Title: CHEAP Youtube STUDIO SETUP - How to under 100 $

As you guys saw there the auto white balance of the camera had to adjust for a minute So that's why it was like kind of blue first because like these lights are actually like very orange But because of like kind of like a good job of the auto white balance Of the camera in the previous shots. It didn't look that bad, but in real life they are like super orange So yeah, I guess in general it already kind of looks a lot better now. So I use this light to light myself It's like my key light. Let's say actually also because I only use one light I wanted to keep it cheap for you guys and also for myself general I place it like in a 45 degree angle towards myself depending on where I sit in the area but sometimes if I just kind of want to like light up the entire room I just bounce it to the ceiling and gives like a fairly okay light it's not the best but in general I would say it's already much better than using the normal household lights now let's start with the fun part the lights that will kind of give more like atmosphere to the room so
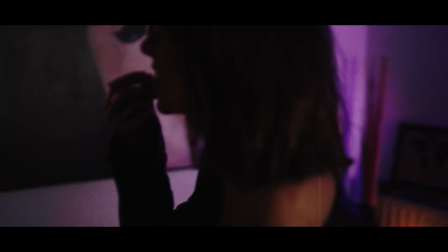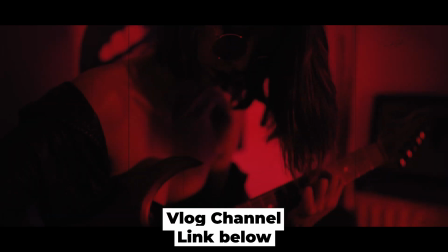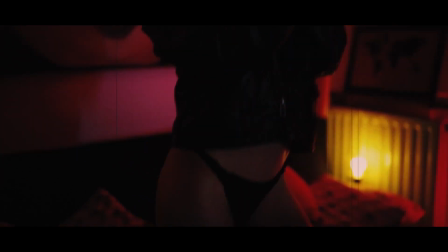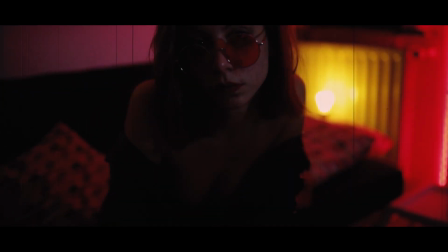let's turn them on and see what that does all
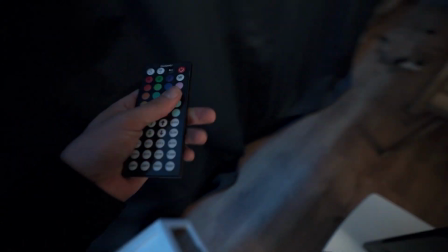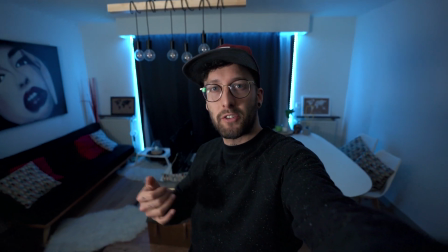[6:06]
right so these are the first ones there are two led strips and you can change the color so you can adjust it to the style and the mood of the video
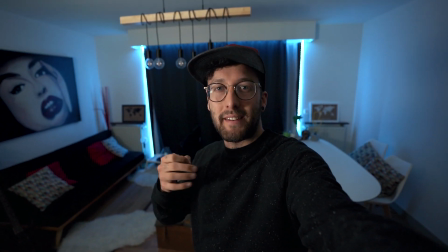[6:13]
most of the time I like this teal color because it makes a nice contrast with like some of the orange lights that
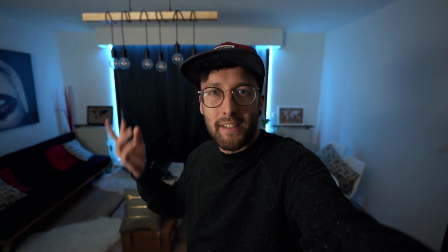[6:20]
I will show you guys later I'm just a fan of color teal in general or you can make them red if you want to go for a more
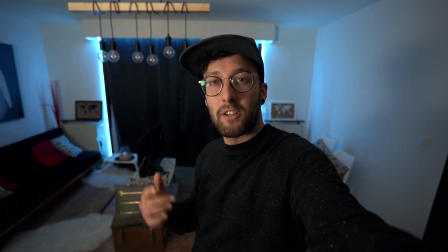[6:26]
passionate vibe but in general I choose for the teal option just because I like it and because it makes like a nice contour with the
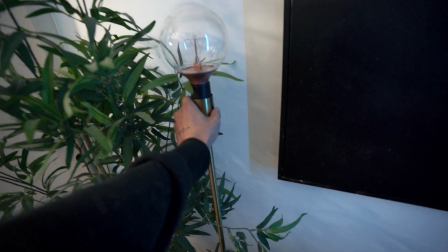[6:33]
orange lights that I will show you guys later so here we have these two orange lights and they're actually just from IKEA maybe
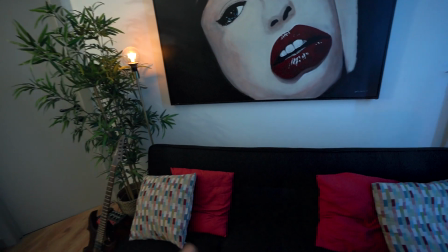[6:41]
15 euros together and as you can maybe see in this shot it makes
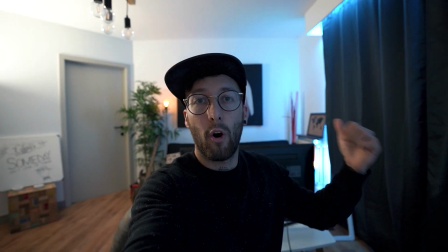[6:46]
like a nice contrast with the teal the orange of the lights in the background with the
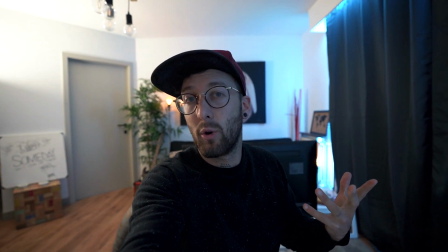[6:50]
teal over there and I really like the look and that contrast that's a nice option to
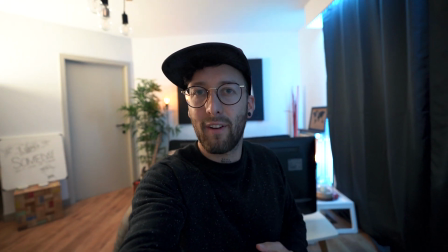[6:55]
already give your video a little bit of like a more colorful nice boost
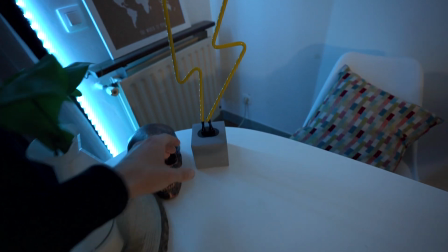[7:00]
so the next one is this flash let's get it on
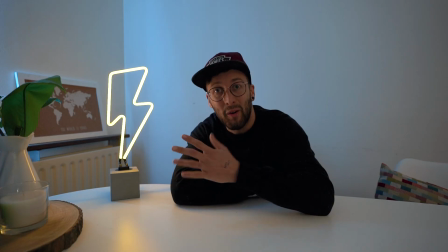[7:05]
so here we go here I am with my flash buddy and I would say like get something that kind of matches your style or personality for example I like to shoot flash so yeah it kind of matches me if you're like black metal guy don't put unicorns in your YouTube studio unless you're maybe like a brony it's a term basically that refers to a fan
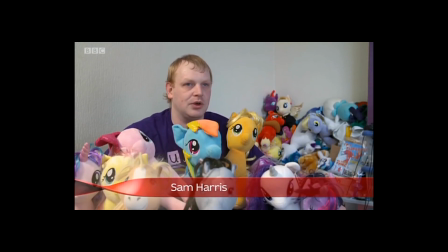[7:32]
in the same way that Trekker does for Star Trek or Whovian does for Doctor Who that's totally fine with me in general kind of stick to something that fits your style and theme of your videos and your personality I would say so yeah I'm really happy with this one and let's check out
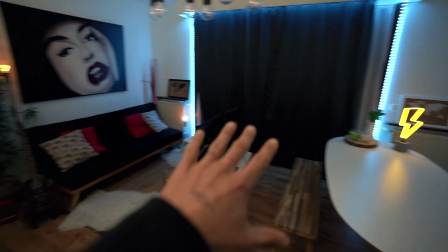[7:47]
the other thing that I did to make this room more YouTube so this is how the room looks now and let me show you guys some of my favorite setups that I made here because that's kind of the best part once you've created some nice atmosphere in your room or studio let's say you can create multiple settings by just changing which wall you're facing and i'm changing your lights just like a little bit and you have like a whole new scene just to freshen up your videos a little bit let me give you guys a couple of examples of setups that you can potentially make
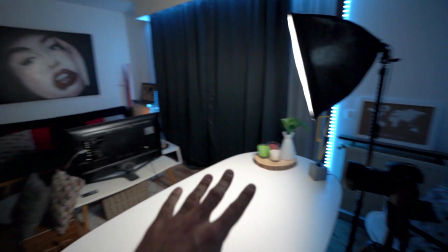[8:18]
in this room all right so here we have one of my favorite setups it looks like this
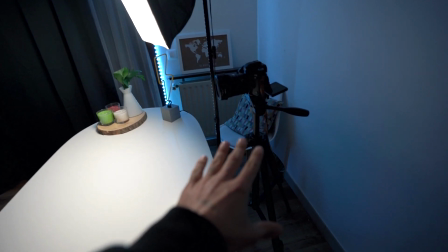[8:23]
my camera is here on a tripod i am sitting over
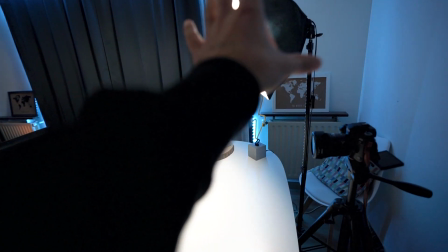[8:28]
there this light is angled towards my face then you have
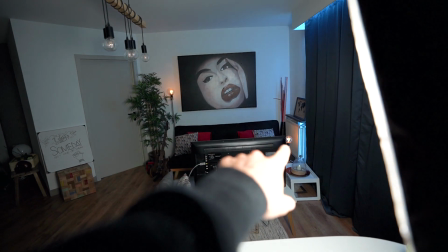[8:32]
two nice lights in the background there that gives like a nice bokeh light and
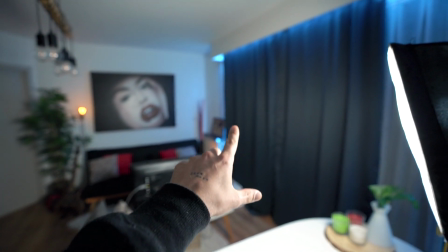[8:37]
a nice contrast with the teal vibes going on over there so
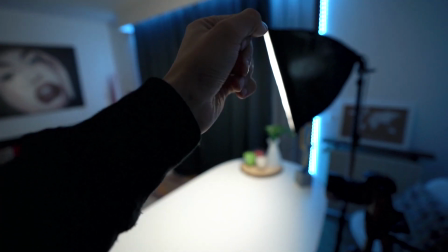[8:42]
yeah I really like the setup and here is kind of like one first
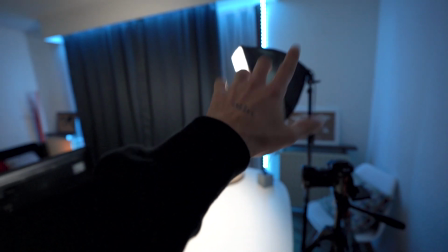[8:46]
downsides of this cheap lamp you can't control anything you can't
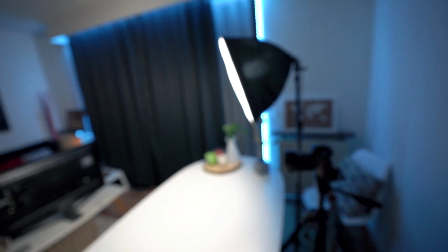[8:51]
control the brightness you can't control the temperature it's kind of like a little bit hard on me
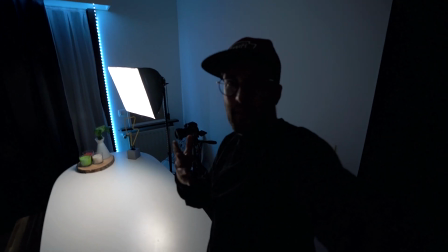[8:56]
because of the distance I maybe should put it further maybe something that would help
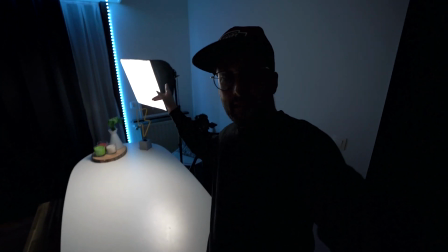[9:01]
so he's like a little tip for you guys is pointing this light towards that wall Actually,
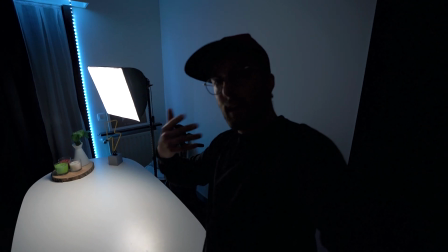[9:06]
that way I have like a much bigger light source that will give me a much softer light on myself You know what?
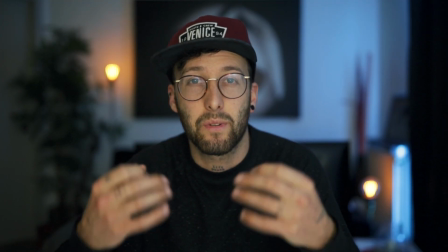[9:12]
Maybe we should just try it out So as you can maybe see now this slide is like a little bit softer So that
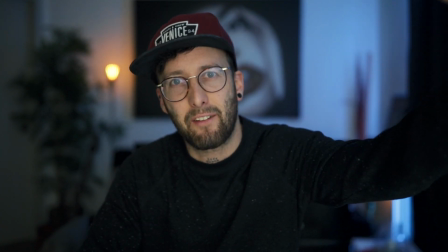[9:18]
might be like actually now preferred look of mine instead of having the lights Directly face towards me now.
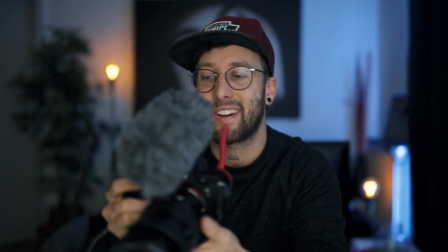[9:25]
It's pointing at the wall I'll show you guys with my other camera how it looks so this line bounces
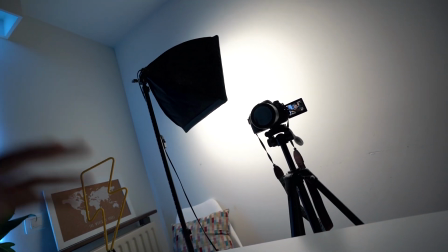[9:30]
against wall and then bounces back This way it kind of becomes a much bigger light source.
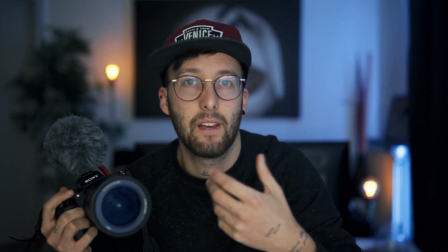[9:35]
The entire wall is almost lighting me, but that's why it's softer So yeah,
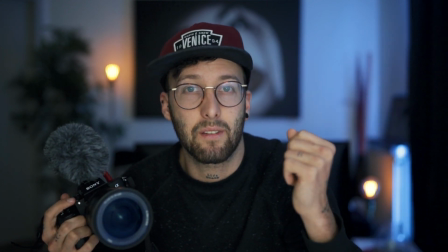[9:40]
you have to play around a little bit It's kind of light because it doesn't allow you to change the brightness
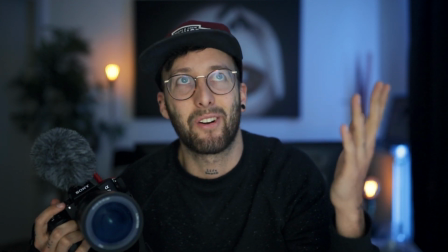[9:45]
of the light But I mean it's like 20 or 30 dollar light You can't be mad about that and
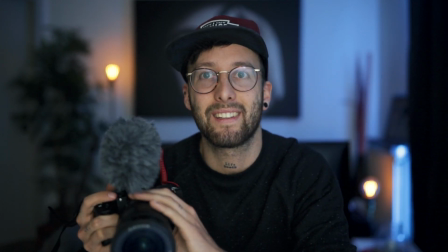[9:50]
I still think you can get like great results with it So let's go check out the next setup before we continue with this video I would like to give a quick word to our sponsor and that is no one else than the lovely Jonah thanks for having me here your awesome studio and as you guys maybe know me and JC have our own brand of silver rings check
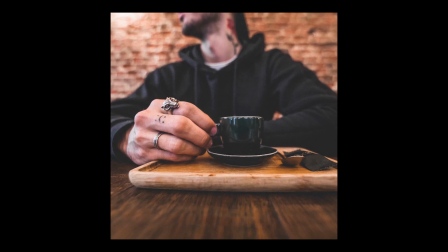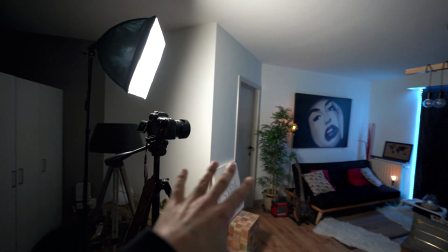[10:17]
them out and now let's continue with the video so this is another one of my favorite setups it looks kind of like this and
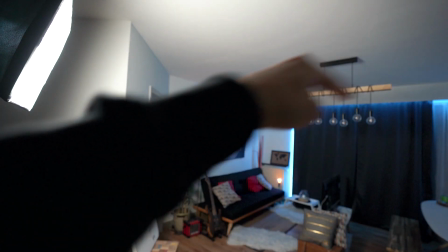[10:27]
what I like about it is like I kind of like these lines leading to me and I'm kind of like in the middle of it what would make me
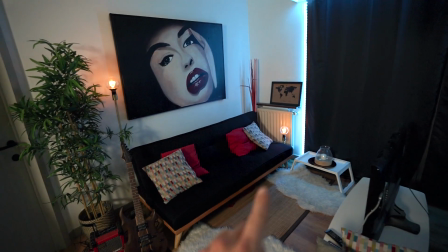[10:34]
make it even a little bit better so I have this lamp on one side of me and I the other one on another side of me like in the other setup
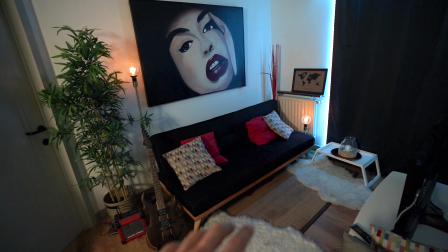[10:41]
it's like symmetrical because you have lights on both sides but on the other way because like they're different in height it's a
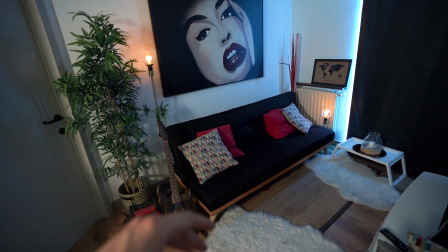[10:49]
little bit asymmetrical and yeah I really like that look that's something that I might improve for the next time I shoot in this setup another
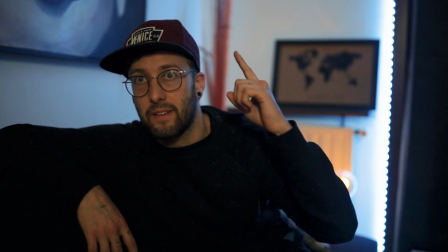[10:56]
way I could potentially sit is maybe like this it's maybe best to remove this done because now it's kind of like cutting in my head you know what
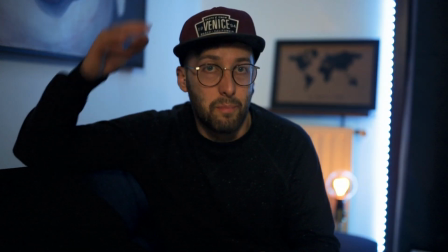[11:04]
let's do it all right that looks better without this thing Sticking out of my head
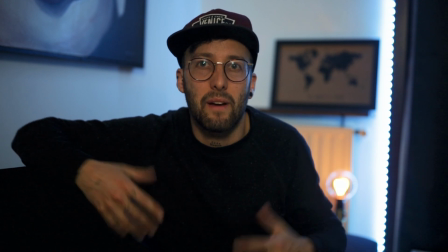[11:08]
it has like these lines again that like frame myself and not in this nice orange
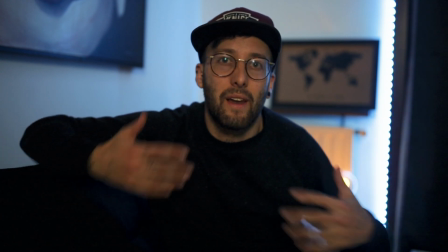[11:14]
Backgrounds bokeh lights in combination with the teal from the led strips that I have so yeah here's another setup Oh, this is becoming so YouTube Guys you know it if you ever see the words YouTube in the dictionary, you know where it comes from don't forget We're the OGs.